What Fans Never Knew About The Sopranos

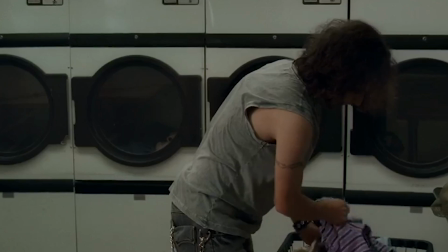(8:13)
While Sharipa didn't witness any killings himself, his time around hardened criminals in such low-key settings explains the casual approach he brought to the role,
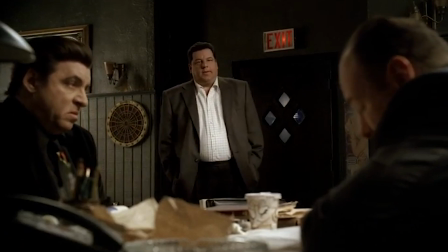(8:21)
helping make the baccala into the wonderful comic relief he so easily became. Strangely, actors weren't the only elements of Chase's ensemble.
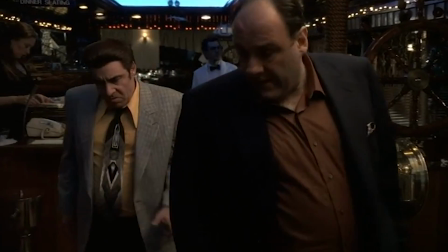(8:29)
He also cast a real-life rock star Steven Van Zandt to play Tony's right-hand man and consigliere, Silvio Dante.
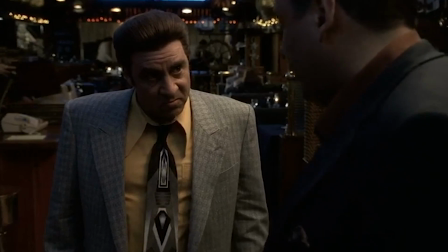(8:36)
Having grown up in New Jersey, Van Zandt was no stranger to the show's setting, but the actor felt unfamiliar with Silvio's confidence.
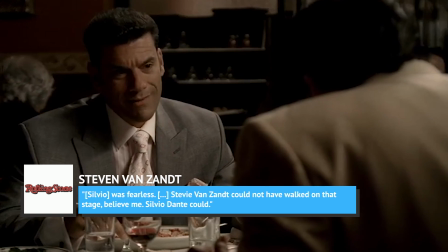(8:43)
As Van Zandt told Rolling Stone, "... was fearless. Stevie Van Zandt could not have walked on that stage, believe me.
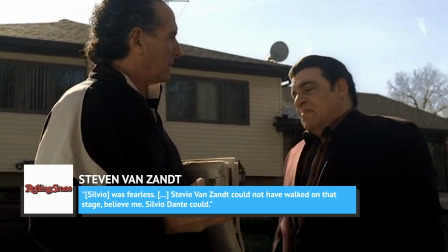(8:51)
Silvio Dante could."
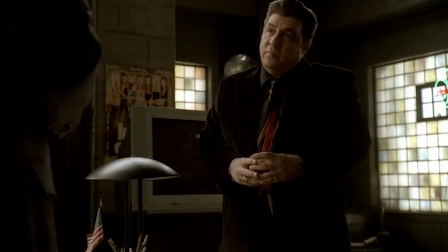(8:52)
Stevie also revealed that the inspiration for Silvio's classic look, including his pompadour and old-school suits came from Steve's love of the 50s rock-and-roll aesthetic.
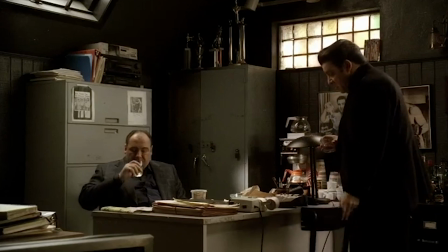(9:01)
Van Zandt's addition to the cast is another great example of the Sopranos cast defining the characters for its audience.
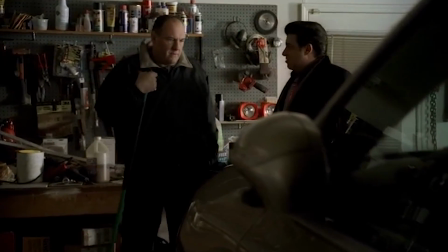(9:08)
Silvio's love for the old-school and fearlessness are the defining traits that solidified him as a fan favorite.
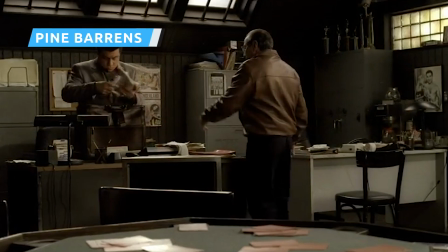(9:13)
Sometimes on The Sopranos, the talent in front of the camera stepped behind it with incredible results.
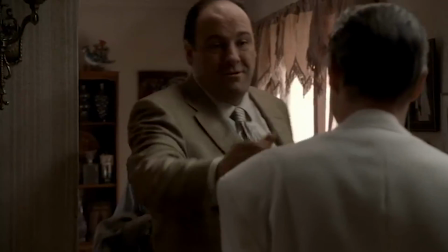(9:19)
Actor Steve Buscemi, for example, did more than portray Tony's doomed cousin Tony Blondetto in the show's fifth season.
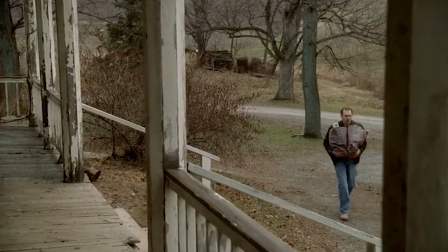(9:25)
He also directed four episodes of the series, including Season 3's 11th episode, Pine Barrens.
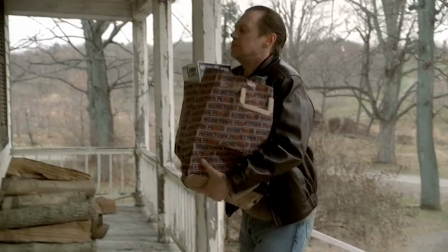(9:31)
While Buscemi's portrayal of Blondetto gave The Sopranos one of its most tragic storylines,
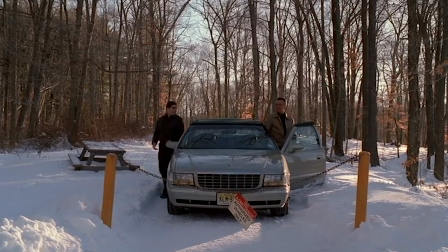(9:37)
Pine Barrens is arguably the biggest contribution to the show, especially considering it's often noted as the show's best episode.
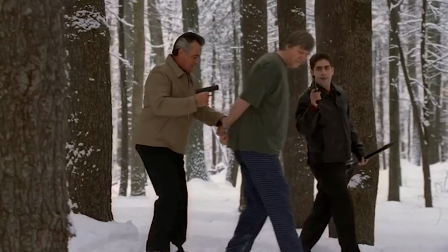(9:44)
The episode follows Chris and Polly on a routine whack job deep in the New Jersey Pine Barrens, but it goes awry when their intended victim gets away and the pair gets lost.
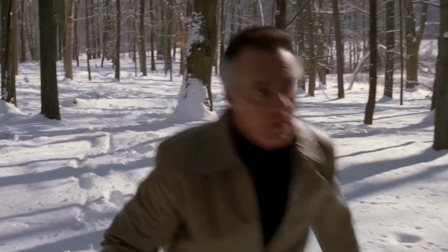(9:52)
The plot is simple, and the writing brilliantly showcases everything that made the show so famous.
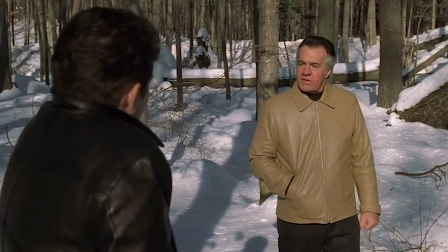(9:59) You're not going to believe this. He killed 16 Czechoslovakians. Guy was an ethereot decorator.
Buscemi's direction also delivers some of the best visual depiction of the show's existential themes.
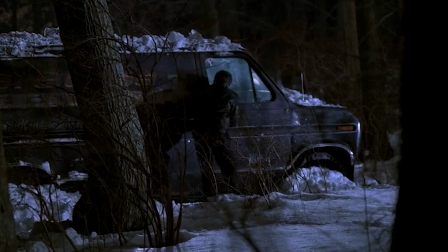(10:11)
The shots of Polly and Chris lost in the woods are composed to exclude notable marks in the landscape. In the tight shots amongst the trees, the audience is as lost as its characters,
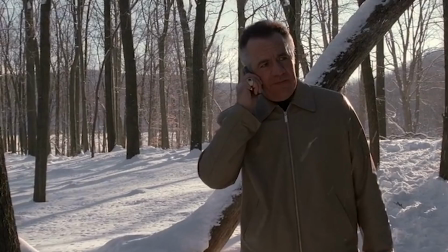(10:21)
and reminded that these men's codes and hard reputations mean nothing in the cold woods.
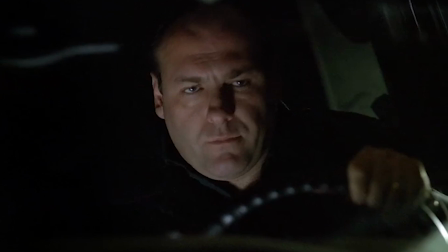(10:26)
The episodes also contain arguably the show's best visual gag, when Bobby Baccalieri arrives to help Tony find the lost men in bright orange hunting regalia.
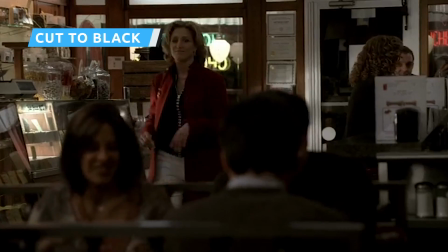(10:36)
The series finale of The Sopranos features one of the most controversial moments in television history.
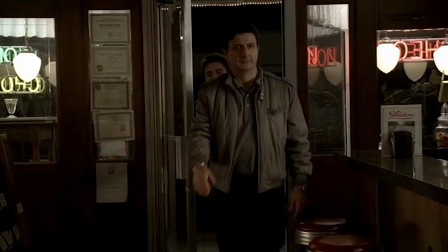(10:41)
The ending depicts Tony and his family meeting in a diner, while Tony suspiciously eyes some other patrons who may or may not be there to kill him.
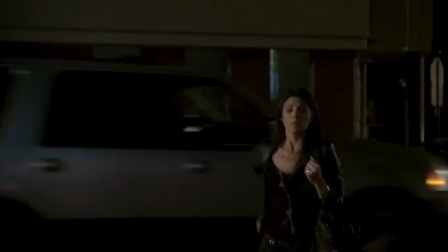(10:49)
Then, out of nowhere, the screen simply cuts to black. And many viewers were left pretty upset.
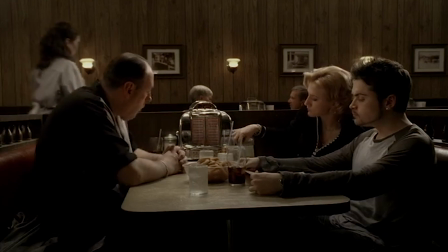(10:55)
Nothing like it has ever been attempted since.
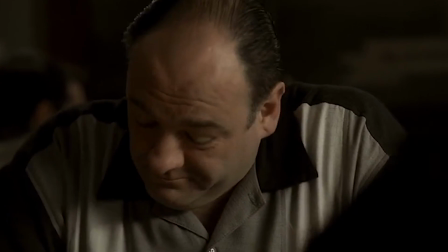(10:57)
After all, viewers can appreciate some ambiguity in films, but after eight years following a TV show, they tend to want some answers. On the other hand, some fans love the finale, including Lost creator Damon Lindelof. Lindelof has called the finale letter-perfect, but, in fairness, also said he suspected at the time that his cable had gone out.
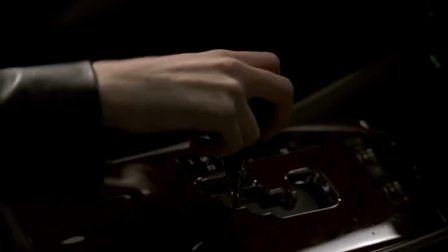(11:17)
In the year since, lots of questions about the finale have been sent Chase's way, but he's not giving any firm answers.
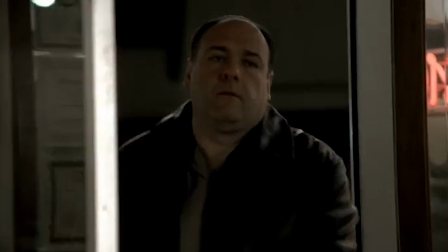(11:23)
In an interview with the New York Times, when asked if there is a correct answer to whether Tony is alive or dead, Chase replied, I don't think so.
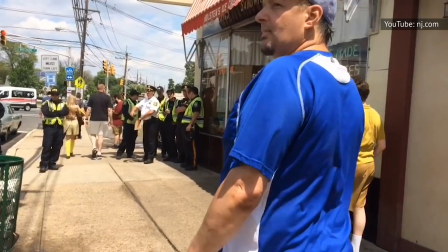(11:31)
But while there's no hope for a finality, there is hope for the fans themselves,
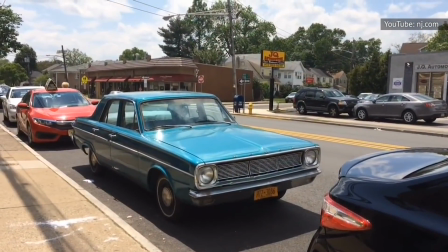(11:35)
as Chase is revisiting the world of The Sopranos with his upcoming HBO prequel, The Many Saints of Newark.
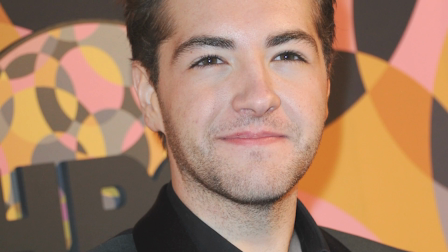(11:41)
The movie is set for release in 2021 and features James Gandolfini's son Michael as a younger Tony Soprano.
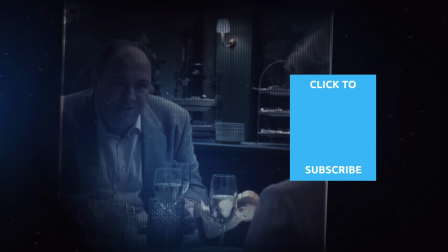(11:48)
Check out one of our newest videos right here! Plus, even more Looper videos about your favorite shows are coming soon.
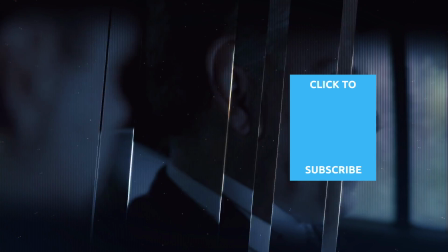(11:54)
Subscribe to our YouTube channel and hit the bell so you don't miss a single one.